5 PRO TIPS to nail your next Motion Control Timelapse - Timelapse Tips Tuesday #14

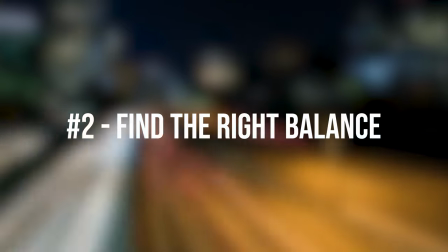Number two, make sure the duration of the shoot and the camera movements are balanced. This is very important during a day-to-night or night-to-day motion control time-lapse.
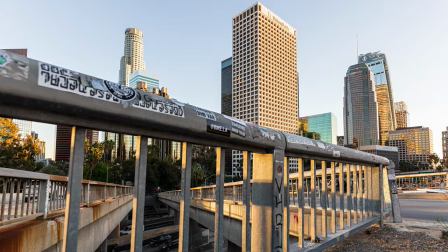You want to end up with a well-balanced day and night ratio. If you only have five seconds of daylight and 35 seconds of nighttime,
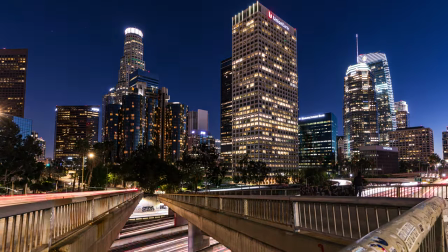you understand that the time-lapse will look a little bit weird and not well balanced in a way.
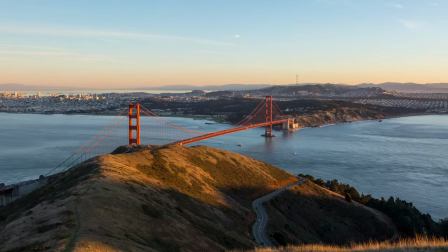So make sure the camera movement works with the day-to-night transition.
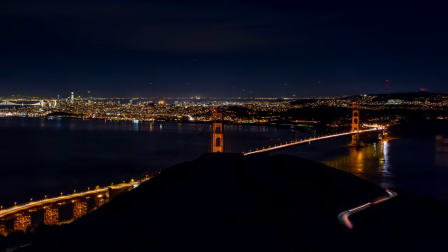Usually I make sure the camera reaches about halfway of my movement when the Sun sets or rises. That way the day and night ratio is usually pretty good.
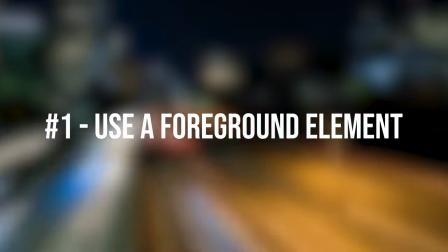Number one, if you are shooting with a slider you need to use a foreground element.
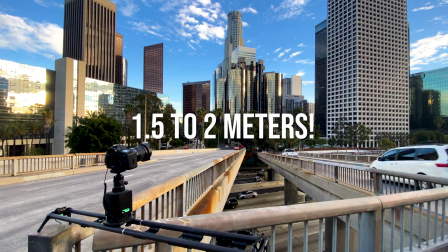A slider is usually no longer than five or six feet which means anything that is very far away will look static on the timelapse.
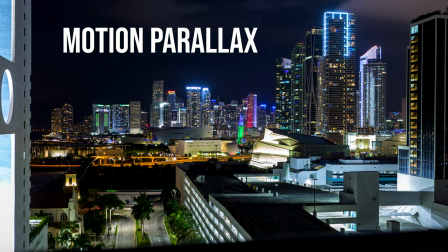This is what we call motion parallax, where far away objects will move a lot slower than objects that are very close from the camera.
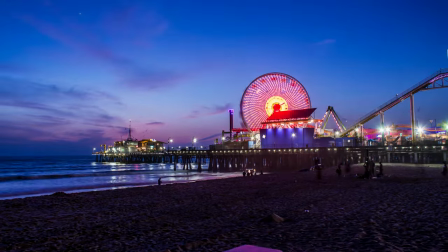If they are too far away, it will even look completely static.
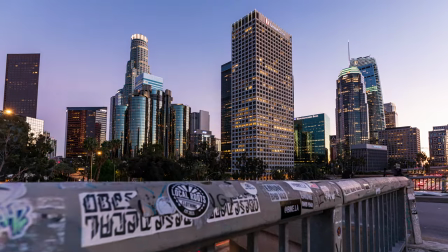With a slider, make sure to use a foreground element that is only a few feet away, usually about a meter is pretty good.
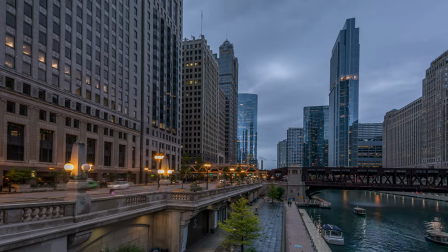If you're using a pan and tilt system only,
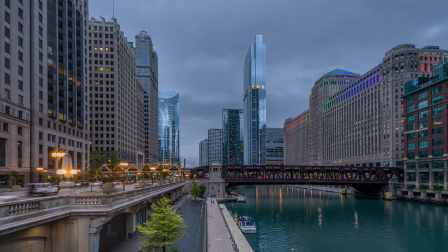the foreground element isn't always needed as you can see here on this timelapse but it could be a plus if you have the possibility to have one.
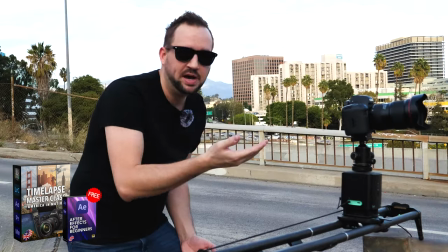Check my timelapse masterclass America in Motion for more in-depth lessons about motion control timelapse videos.
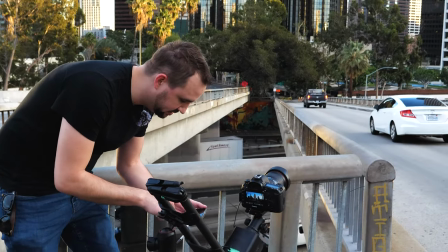The masterclass is now over 13 hours long with tons of cool lessons on location to learn timelapse and hyperlapse photography. Link in the description below if you're interested. Thank you so much for watching and I will see you in the next video. Bye-bye!